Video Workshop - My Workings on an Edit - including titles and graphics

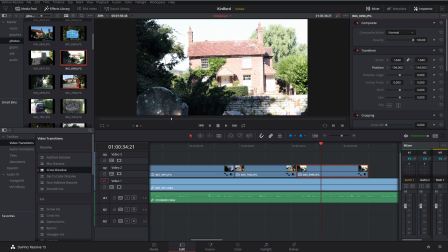1418s
I'm going to take it over there it needs to be straightened I'm going to straighten that a bit I worry about if I can do any more to the actual you know the picture in another video about
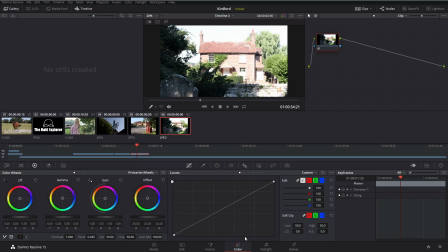1430s
tweaking it I mean you can I can go in here and maybe just darken a few things perhaps I could come in change the shadow where's the shadows down there a bit maybe take the highlights down a bit fraction not
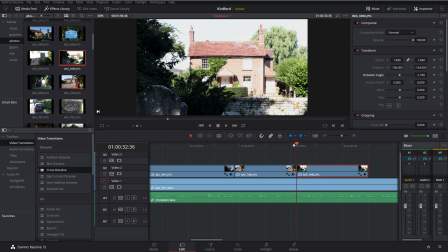1445s
too much but something like that if I wanted to but I'm not going to overly worry about it and then we can see the difference I just you
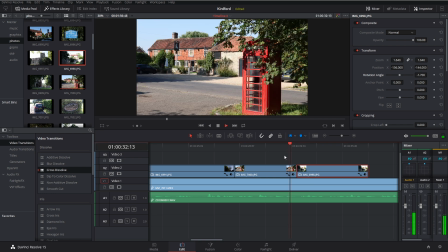1454s
can see a slight difference there it just makes it pop out a bit better houses you've got the half moon pub and in fact actually that was stupid
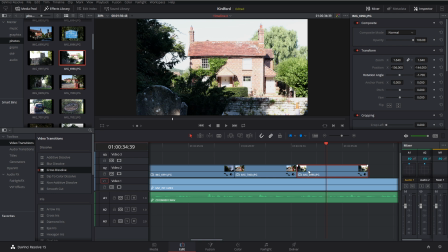1462s
of me because I didn't listen to the dialogue because I'm talking about the half moon pub so actually let's move that house up there because
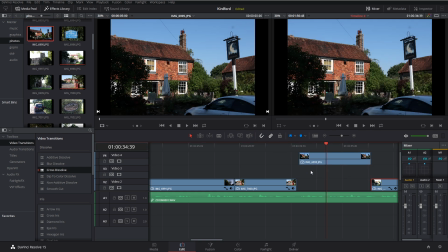1469s
I talk about half moon pub and I know I've got a picture of the half moon pub so you know this is where knowing the footage works so much better so I know that's the half moon pub again I just need to zoom in a bit I want to see the sign and
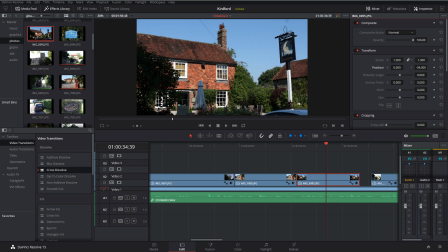1486s
the pub I'm going to move it down a bit it looks pretty straight the sign just looks a bit it looks like it tilted but it's probably also to do with the lens if it was on a wide-angle lens things do tend to sort of lean in but as long as the
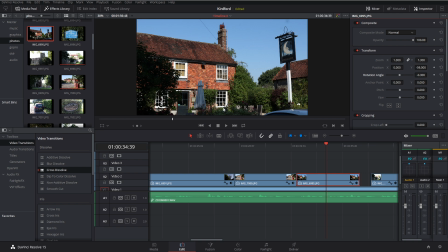1503s
main things in the picture are perpendicular then that's not too bad so that's okay quite like that maybe just actually bring it up i don't like
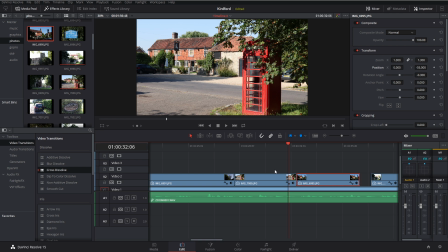1512s
this car roof but anyway i can't help that so we go how's this you've
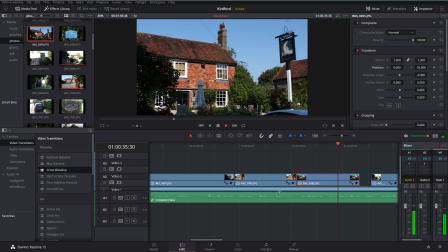1517s
got the half moon pub which is really half moon pub cut to that but didn't i have a close-up of the sign of the half moon yes I do so I actually quite like I'm gonna bring the half moon sign in
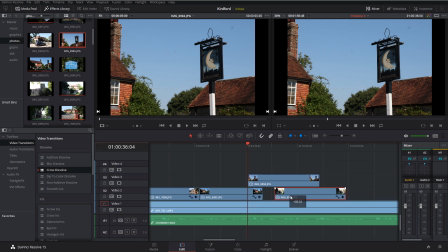1530s
here just move that down a bit so I've got more space we shunt him out the way which is really my stuff so that's quite nice you know with there we are a bit of that cut to the half moon sign I'm going to zoom in even more because the quality of the
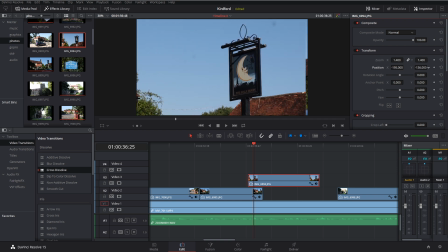1545s
pictures are really good so come down here put a bit about there that's quite nice not going to put it in center of
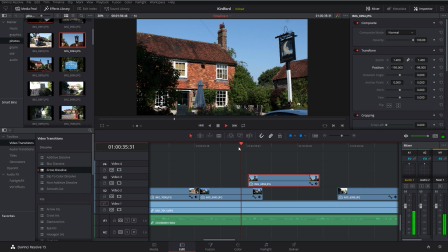1552s
the frame I'm just going to have it slightly on the left it's really my starting point and
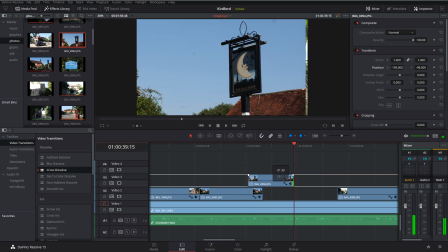1558s
I'm going to be doing we don't need that on there too long um
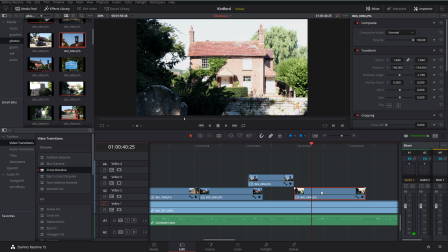1562s
circular walk now these are the pictures of the houses I'm
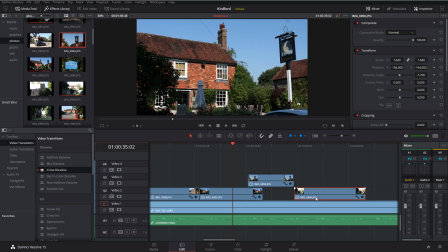1569s
talking about a circular so I'm listening to the audio and thinking about the what what we should see so I think we should just see me again
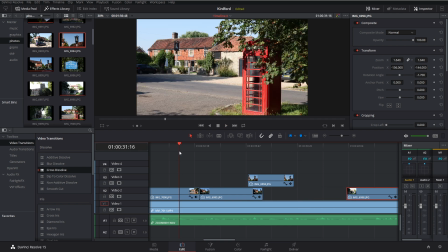1577s
here just because I'm not talking about the houses so let's just go back here we've got beautiful village with some very handsome old houses
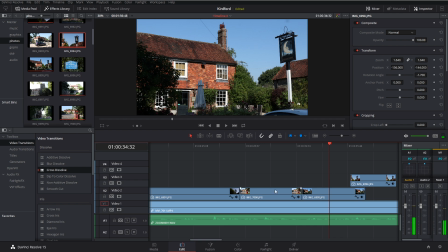1588s
you've got the half moon pub so actually it's possible what I could do
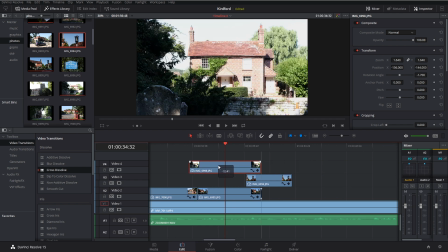1593s
is this house that we were talking about we could creep him in a little earlier so I might just move those a little bit fraction there so beautiful
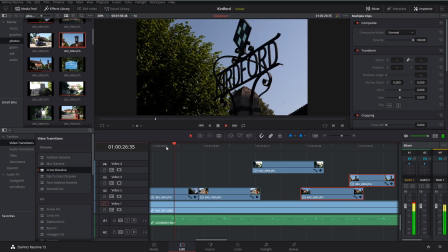1603s
village we might just come in earlier curdford itself curdford itself
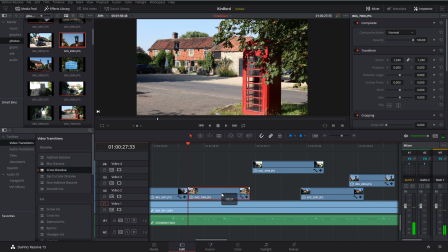1609s Curdfield itself.
Let's shunt him up there.
Beautiful village with some very handsome old houses.
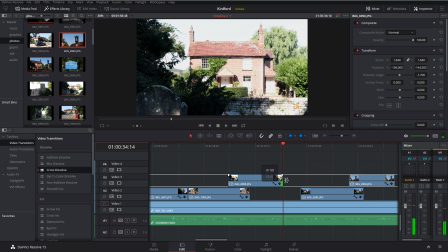1619s You've got the half moon on the word pub.
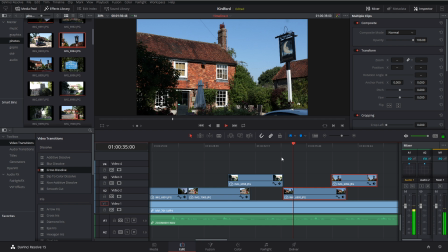1624s
Let's cut to the pub.
Half moon pub, which is really my starting point.
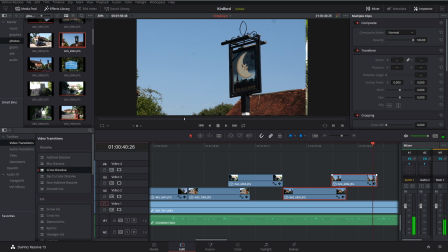1629s And I'm going to be doing a circular walk around some of this.
And as you can see, that's a good place to come back to me because I start then gesticulating and pointing at things.
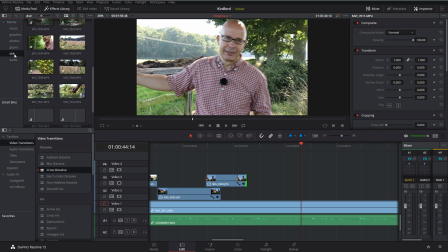1646s
Now, I don't know if I've got in my footage, my DSLR footage, where is my starting point? Do I have any shots of the countryside? Did I specifically show any?
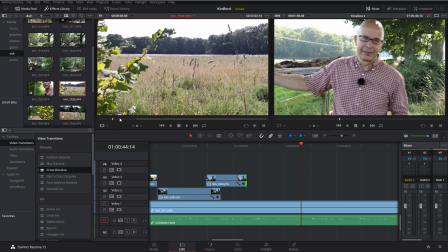1661s
Well, here's a nice bit of countryside, so I could take a bit of that.